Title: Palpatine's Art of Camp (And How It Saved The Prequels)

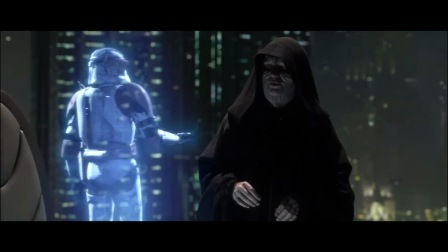[12:20]
Palpatine's master plan, orchestrating the Clone Wars and playing both sides,
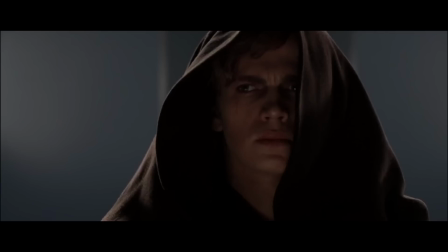[12:24]
comes to a marvelous crescendo as he seizes power and uses his newly christened apprentice Darth Vader to wipe out all but two Jedi,
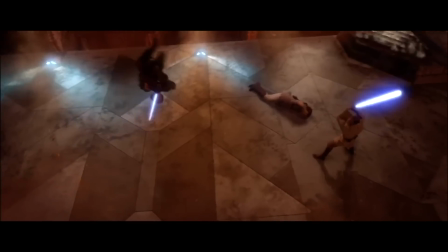[12:33]
including Obi-Wan himself, who is forced to fight his beloved apprentice to the death.
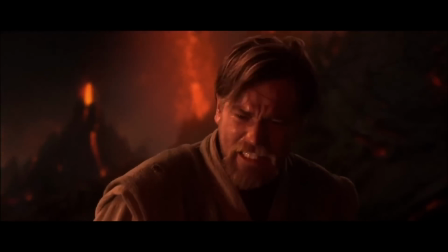[12:37]
Except he doesn't go through with it. Winning their duel, Obi-Wan should kill Anakin right then and there, but he takes the coward's way out.
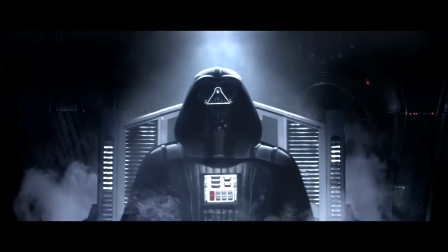[12:44]
And because of Obi-Wan's cowardice and Palpatine's exploitative ways, Anakin survives, but at a terrible price.
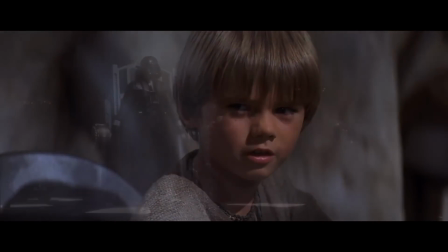[12:51]
From a boy who had an incredible life of heroism and light ahead of him, he ends up destroying everything he cares about,
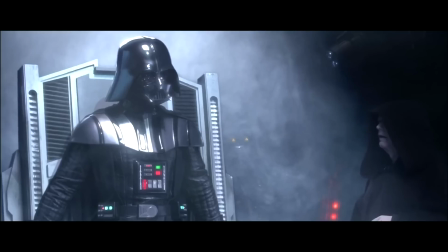[12:57]
losing his children to obscurity and becoming imprisoned by his own body in a metal cage.
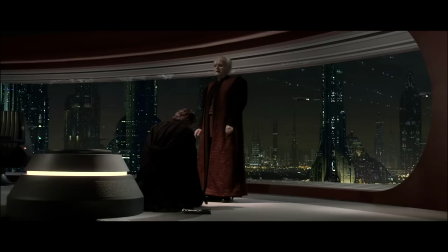[13:02]
The very villain he was born to destroy instead becomes the manipulator who bends Anakin to his will.
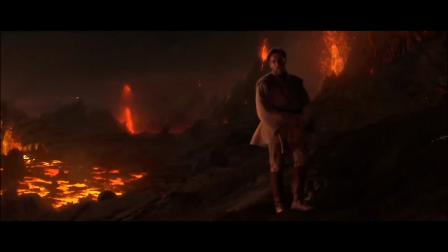[13:08]
It's tragic, epic, and this is key, operatic. It's like a Shakespearean tragedy set in space.
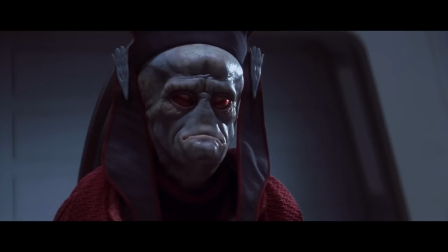[13:16]
On paper.
This is getting out of hand. Now there are two of them.
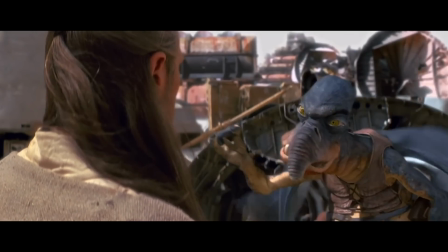[13:21] My trick's gonna work on me. Only money. You were right about one thing, Master.
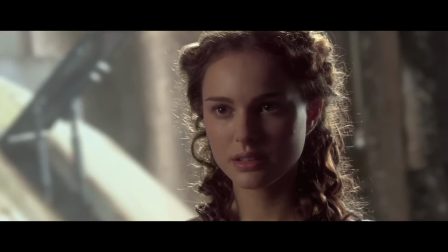[13:28] The negotiations were short. They're like animals, and I slaughtered them like animals.
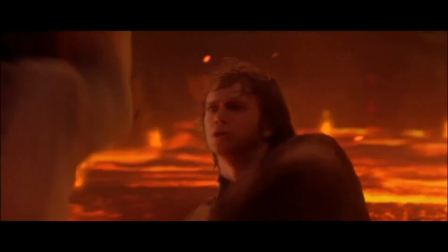[13:33]
The dialogue consistently holds it back. Time and time again, a scene that could work on paper is ruined by cack-handed lines.
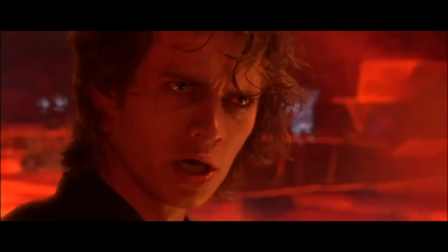[13:41] Anakin, Chancellor Palpatine is evil! From my point of view, the Jedi are evil!
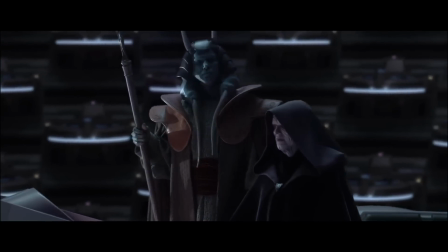[13:46]
But Ian McDiarmid understood that his clunky, operatic dialogue needed a certain style of acting to pull it all off.
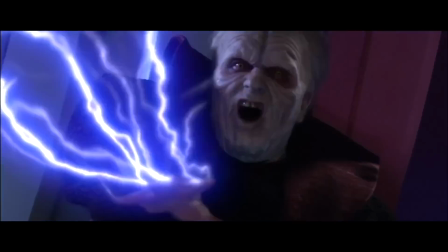[13:53]
Is there a single moment of Ian McDiarmid that isn't great in the prequels? Every moment in which he relishes his evil deeds is a hoot.
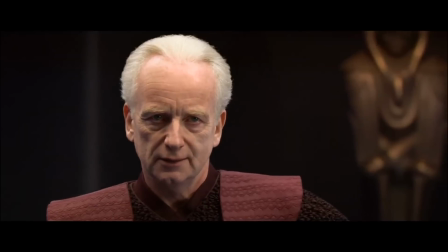[14:01]
Every scene he plays both sides with a cheeky glance or cracks a wicked smile is hugely entertaining.
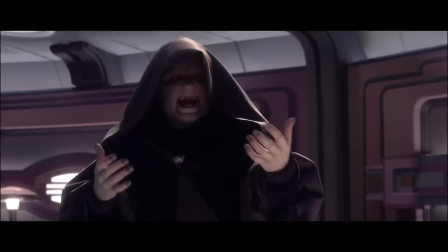[14:08]
Yes, it's camp. Yes, it's OTT as hell. But it works. It fits right in with the silliness.
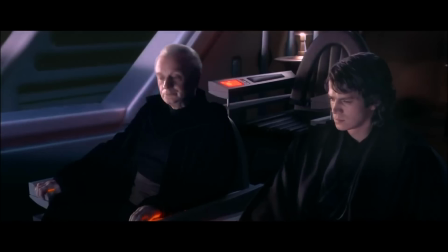[14:15]
But his performance also knows when to go smaller, when to hit home,
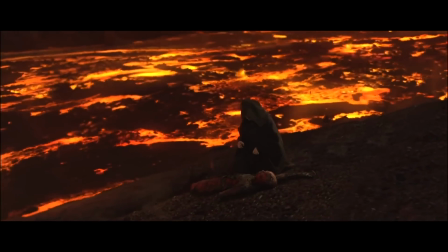[14:19]
and proves to us that the prequels are a hefty rewrite from being something closer to the greatness of the original trilogy.
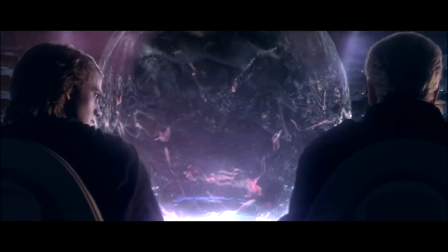[14:26]
This is why the Opera House scene is one of the best in the entire prequel trilogy.
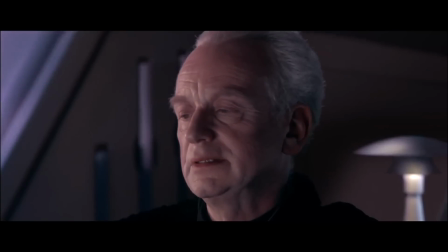[14:31]
Dare I say, the saga. Ian McDiarmid here bears the weight of most of the dialogue, and Christensen is largely reacting.
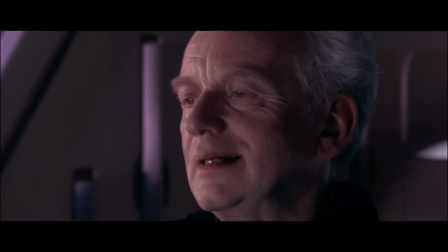[14:39] Ironic. He can save others from death, but not himself.
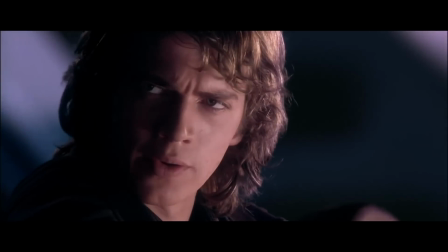[14:47] Is it possible to learn this power? Not from a Jedi.
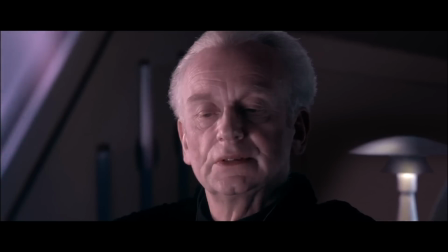[14:56]
McDiarmid commands the scene. Look at his face, he's so deliciously evil.
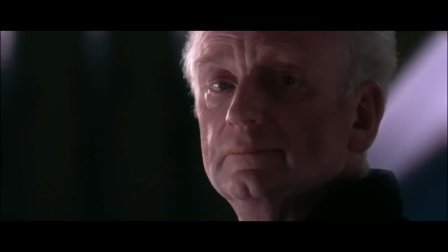[15:00]
You get the sense that he's been waiting for this specific moment for a very long time. It's the moment where all the trust he's built up with Anakin across so many years is about to pay off.
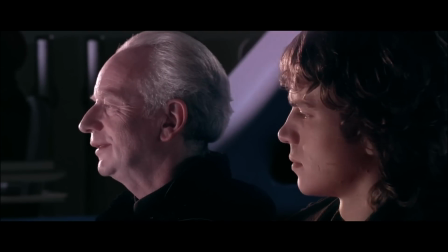[15:09]
Christensen mainly asks questions and merely listens as McDiarmid guides the scene. Without unbearable lines to deal with, his performance is markedly better.
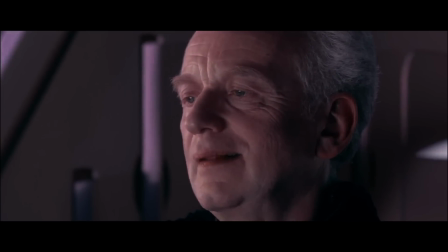[15:17]
Generally, when people in the prequels who aren't Palpatine shut up, it tends to kick it up a notch.
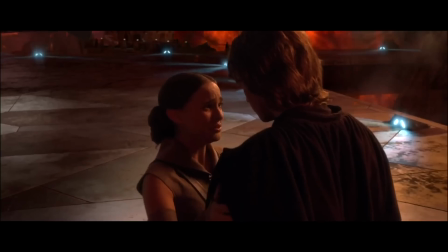[15:22] He said, "You've turned to the dark side."
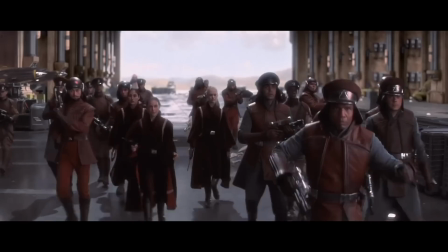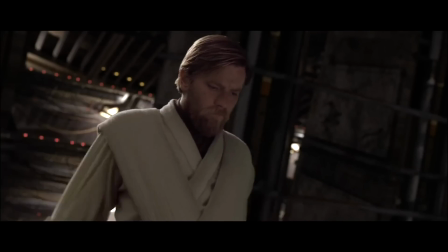[15:31]
And if we need further proof of this, look no further than...
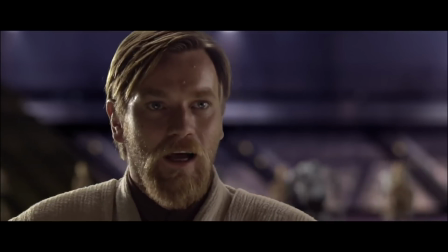[15:37] Hello there. Yes.
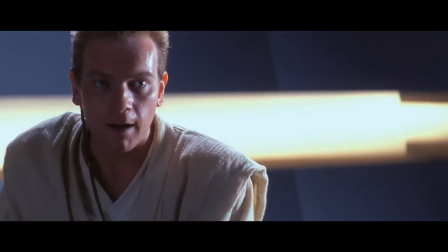[15:39]
Ewan McGregor's Obi-Wan Kenobi, the other major player in the Star Wars prequels to receive almost unanimous praise for his work.
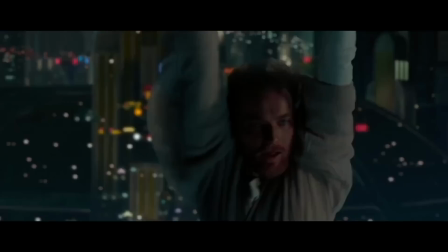[15:47]
Whilst not weaponizing the same brand of scenery-chewing mischief, McGregor's Obi-Wan is markedly more over the top than his co-stars.
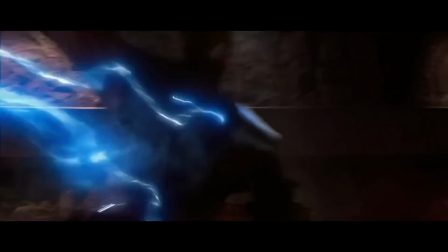[15:54]
To a lesser extent, I'd throw Christopher Lee's Count Dooku in there as well.
Surely you can do better.
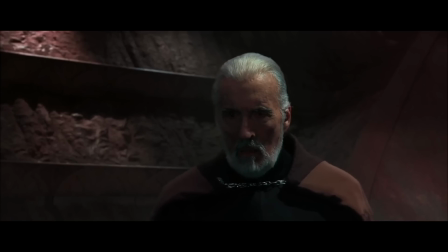[16:00]
It's no surprise that he was able to take his Hammer horror roots and channel it into the goofy opera that is the prequels.
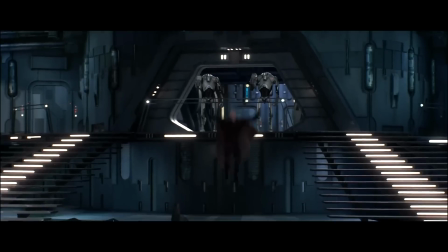[16:06]
And when we get Palpatine, Obi-Wan and Dooku in one scene, the fun is firing on all cylinders.
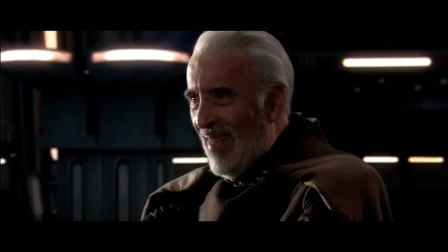[16:15] Kill him. Twice the pride, double the fall. Chancellor Palpatine.
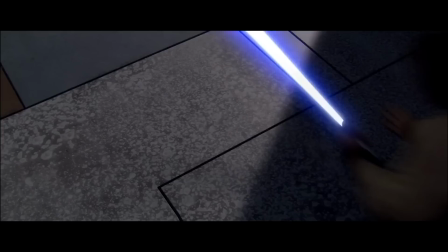[16:21] Sith Lords are our speciality.
Is it a coincidence that so many lines in this single scene get quoted and turned into memes?